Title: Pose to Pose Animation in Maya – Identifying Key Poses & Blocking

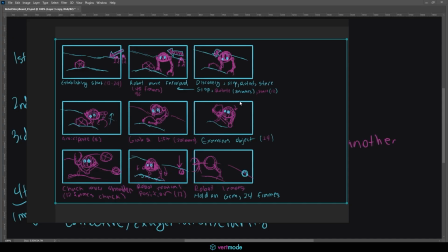(4:04)
So if you have not already done so, fleshing out a storyboard to this extent, I encourage you to do so to try and figure out what your key poses are going to be for your animation.
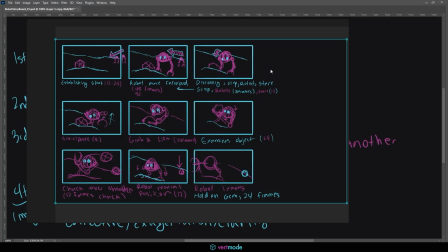(4:16)
So go ahead and, as a challenge, try and identify the key poses you will need for your specific animation.
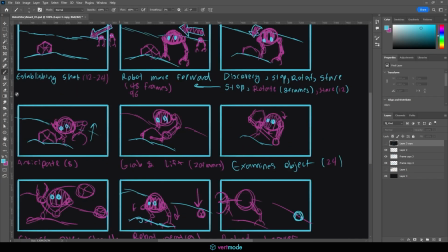(4:24)
If I go ahead and identify mine, in each of these shots that we have here,
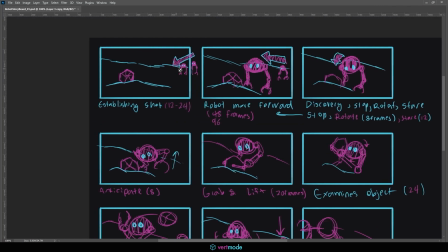(4:30)
and the first one, it's kind of the resting pose. That's going to be the one that I need, a neutral, and that's going to bzz all the way up here to the gem. From there, the character is just going to look down. I don't really need to adjust the arms at all because it's a robot.
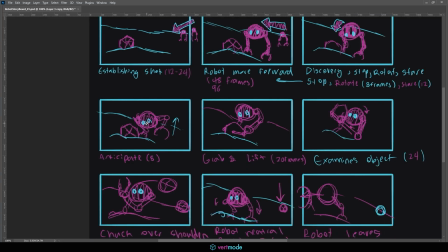(4:44)
We can keep it very mechanical. After that, we're going to need some sort of anticipation pose, anticipating into the pickup.
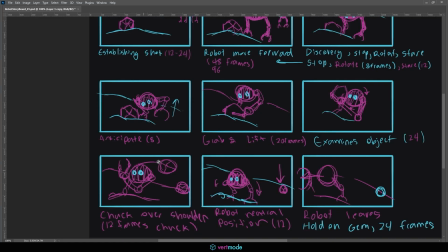(4:50)
We're going to need a grab pose, a lift pose, a throw pose, and then we're going back to our neutral pose to move forward. So in total, we're not really going to need that many poses for this complex animation. Yours may require more depending on what kind of story you've put in place.
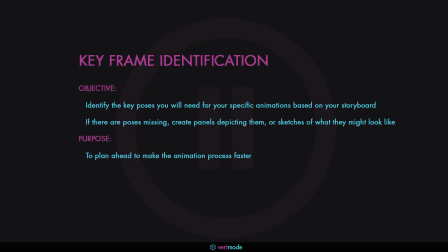(5:05)
So go ahead and try and identify them so heading into it, you know what to expect. And with that, let's go ahead and move into doing our block in and blocking in the extremes and the mean keyframes.
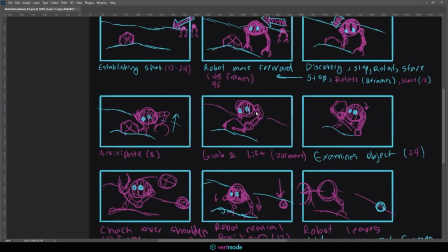(5:17)
Next. All right, so let's go ahead and get started blocking in this animation.
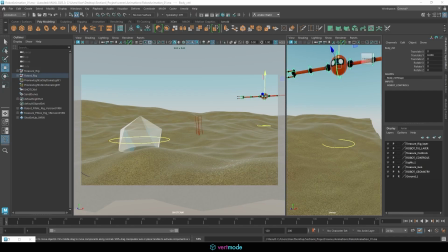(5:22)
We can start with our rough time frame here that we have. And remember, the way I like to animate is with the setup here where I use the split screen. If you don't have the split screen already set, you can press that button to get to the split screen.
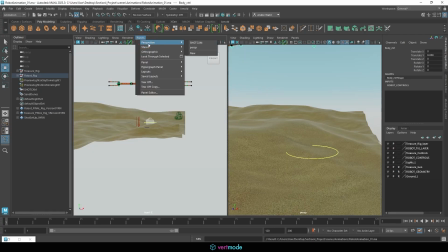(5:36)
And you can come up here to perspective, switch to your perspective view, and grab that shot cam we set up earlier.
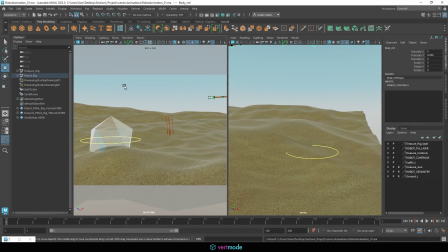(5:42)
With that, I like to have the outliner open, and I might switch to the animation view, actually. If we want to have access to the graph editor early on, now that we know how to use it, we can come up here to Windows,
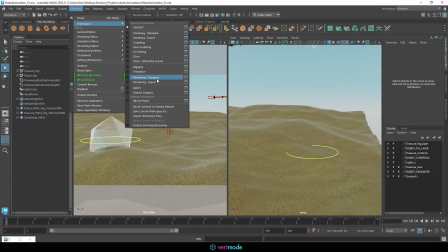(5:53)
Workspaces, and switch over to the animation workspace. We'll have to reset our screen.
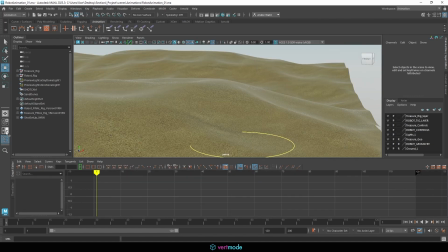(5:58)
That's okay, though. We know how to do it. We'll just, once again, come to our split, panels, and shot cam.
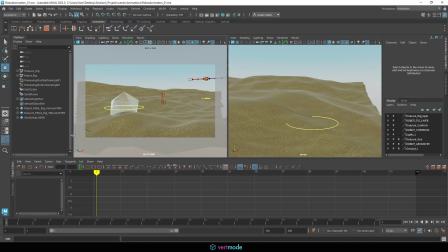(6:05)
Now, it's a little bit tight here, but it does give us everything we need, and we can see what we're doing.
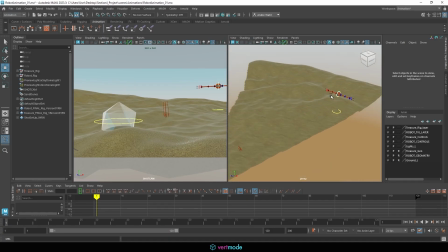(6:12)
So over here, what I'm going to do is I'm going to start by just posing my character to be in that relaxed position. And I want to make sure that I have this border edge showing here with my camera. Now, if you don't remember how to turn on the film gates, it's these icons here. The first icon will put a box.
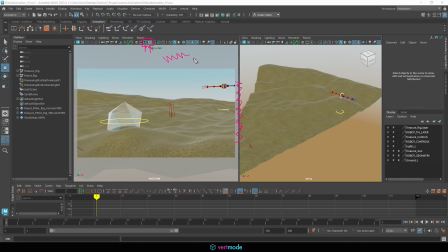(6:31)
The second icon will put this sort of white area here. All right. And that's going to be what I'm looking for. With that, what we can do is we can go ahead and start positioning this.
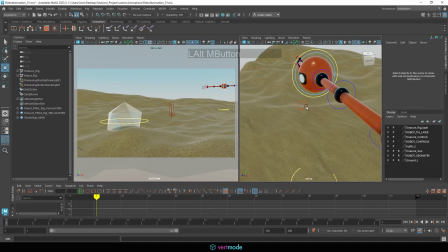(6:43)
So the first thing that I'm going to want to do is come in here and just relax this into that relaxed patrolling pose that our character has,
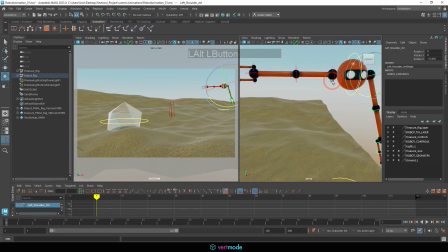(6:52)
or at least is going to have. So I'll rotate this arm down. I can come across and rotate this arm down.
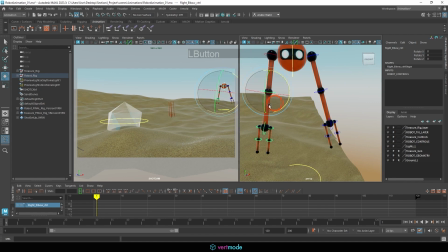(6:59)
And I'm just using the rotate tool, no fancy tools required. I'm going to bring the arms forward, and then I'm going to rotate the hands here on X so that we have our little fingers out and ready. And I might actually put these at a little bit of an angle.
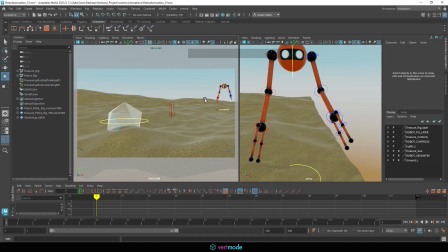(7:12)
If you look at our screen here, we want to think of the silhouette of the character, and we're not really seeing that the character has pincer hands. So I might just angle those so we get a better look at that character actually has these sort of pincer hands going for grabbing things.
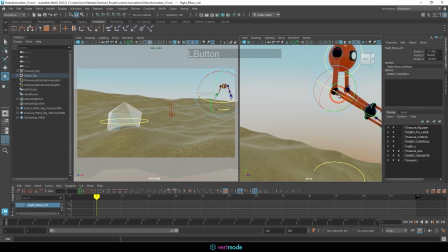(7:28)
And I might put a bit more bend to it. I might even angle them out a bit just so they read a bit better on camera. And then we'll go ahead and get the pincers into their position. So take your time with these poses.
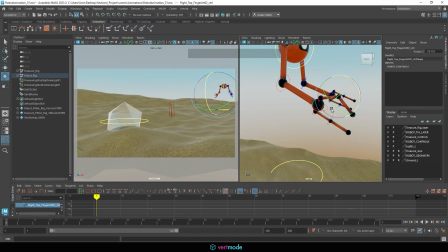(7:43)
You have to think of these poses as drawings. You'll notice I accidentally selected the sky back there. I set those to a layer so I can set that to reference. Make sure anything you don't want to select is on a reference.
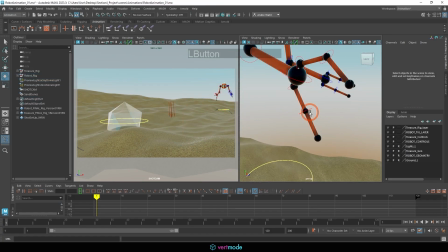(7:55)
But take your time crafting these poses. You want to really make sure they read well, and you want to think of them as a drawing.
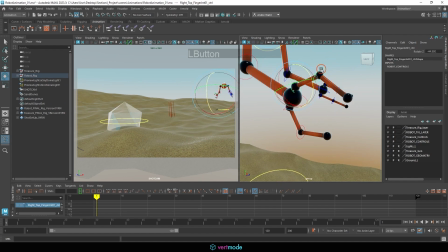(8:01)
So the same amount of time you would be taking to make a beautiful drawing, you do want to think about taking for these poses.
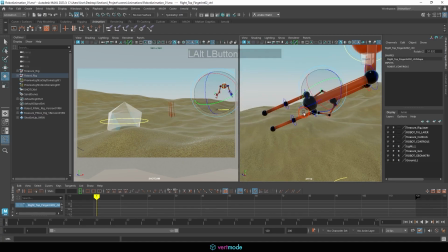(8:07)
So maybe not quite the same amount of time because it's kind of already drawn for us.